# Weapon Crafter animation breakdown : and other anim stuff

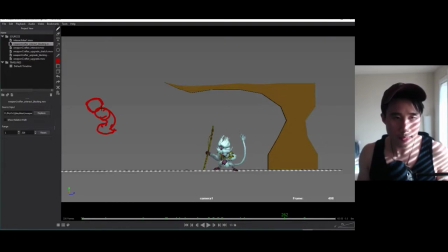24:41 And his head, right? So this is 1, 2, and 3. And I would overlap these three things,
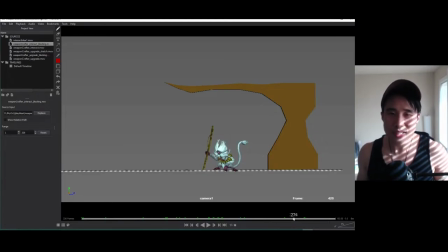24:56 to kind of show some naturalness into him, you know, some a bit more life. I just like to do that. Just put this a personal thing, and maybe it's unnecessary, but you know, it works and it looks good.
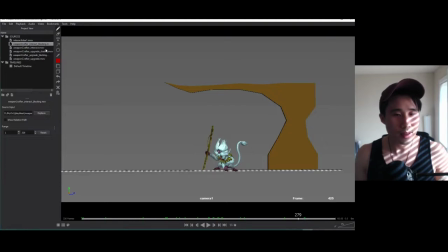25:12 So, and after blocking that out, I get to my
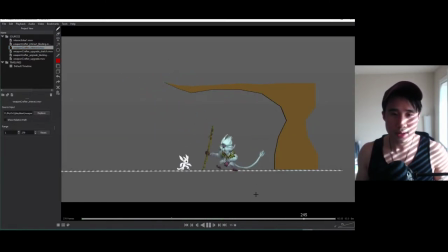25:20 my final thing, and you notice there's a lot different. There's a lot of new things that's added.
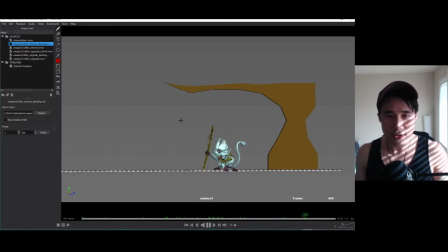25:28 So between this and this phase, there was quite a lot of iterations. You know, after I block it out, I show it to people, and then I get feedback, and I work on that feedback, polish a little bit more, show the people again, get a bit more feedback.
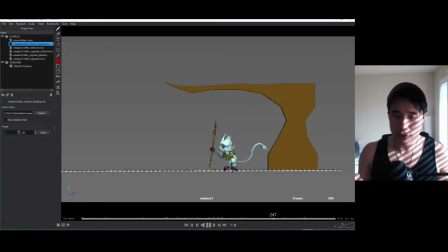25:43 So it's always a feed. What's the word? So you're always showing people, getting feedback, and you work on that feedback, and you add a little bit more of the polish, then you show that again. You get more feedback, you fix that, and you add in a bit more polish. So it keeps going up.
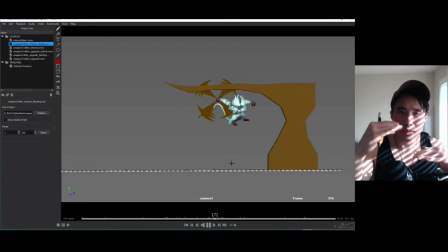26:03 It's always like two step forward, one step back, two step forward, one step back. So as when you look at the long, the grand scale of this animation, it's always constantly going up.
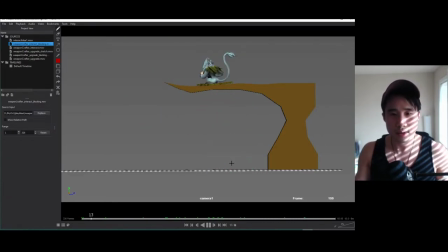26:16 Even though if you do have to like kind of step back and kind of fix previous notes and such. So one of the big things you notice is his arc right here, this part of the animation.
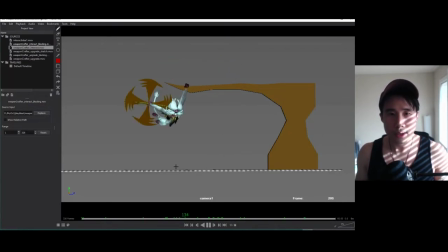26:29 His jump right here. You know, the main feedback that I got was that his jump was not high enough. Him going from here to here, it's too sharp.
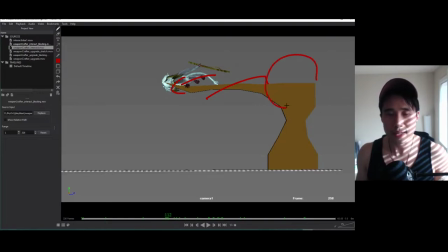26:43 It's just from here and burr. You know, it could be a bigger arc like that. Like that, you know, instead of like a eh. Because even though it does make sense, you know, he wouldn't want to jump. It doesn't make sense to jump up that way. He could just drop down. But this is animation, so it doesn't have to make sense.
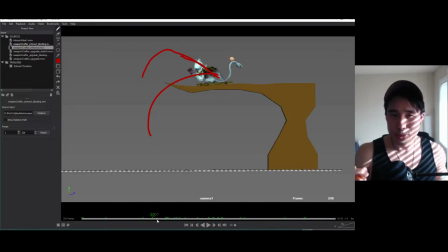27:03 But it does have to make a little bit sense. But for the most part, it doesn't have to make sense as long as it looks good. You know, so that's why the jumping up,
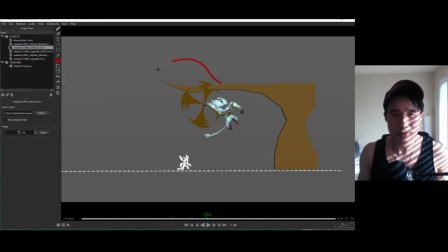27:14 the jumping up looks good, you know. This, and you can see it. You can definitely see it. It's like a nice big arc. And it creates a nice, like a little bit of a timing. It goes like, it's like a nice air time, and it goes and it swoops down faster.
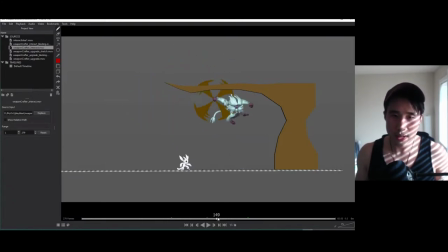27:31 And there's like a nice stop in the air right here. And the stretch down like that. What else?
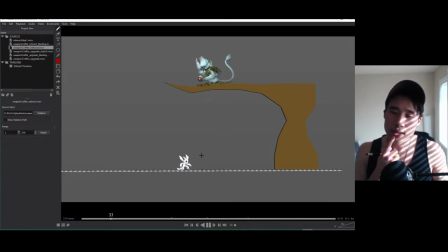27:47 So one of the things that I get a lot about is smears. People ask me about smears. How do you do them?
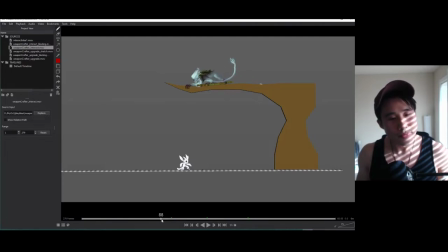28:00 It's not hard to explain, but okay, let's try this out. So if you have a person, and he's jumping up,
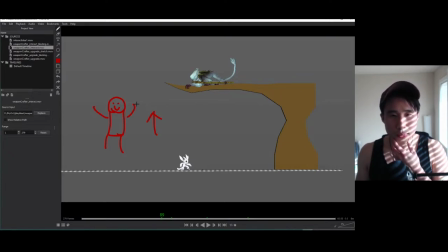28:21 you want to know which part of his body is going up first. So maybe he jumps up with his hands reaching up. So his hand reaches up first. Oh my god, my drawing's not great. His hands could be the first thing that stretches.
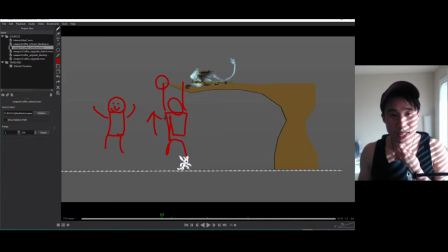28:38 And then it works down the chain. Then his torso stretches. Then his hips. Then his legs.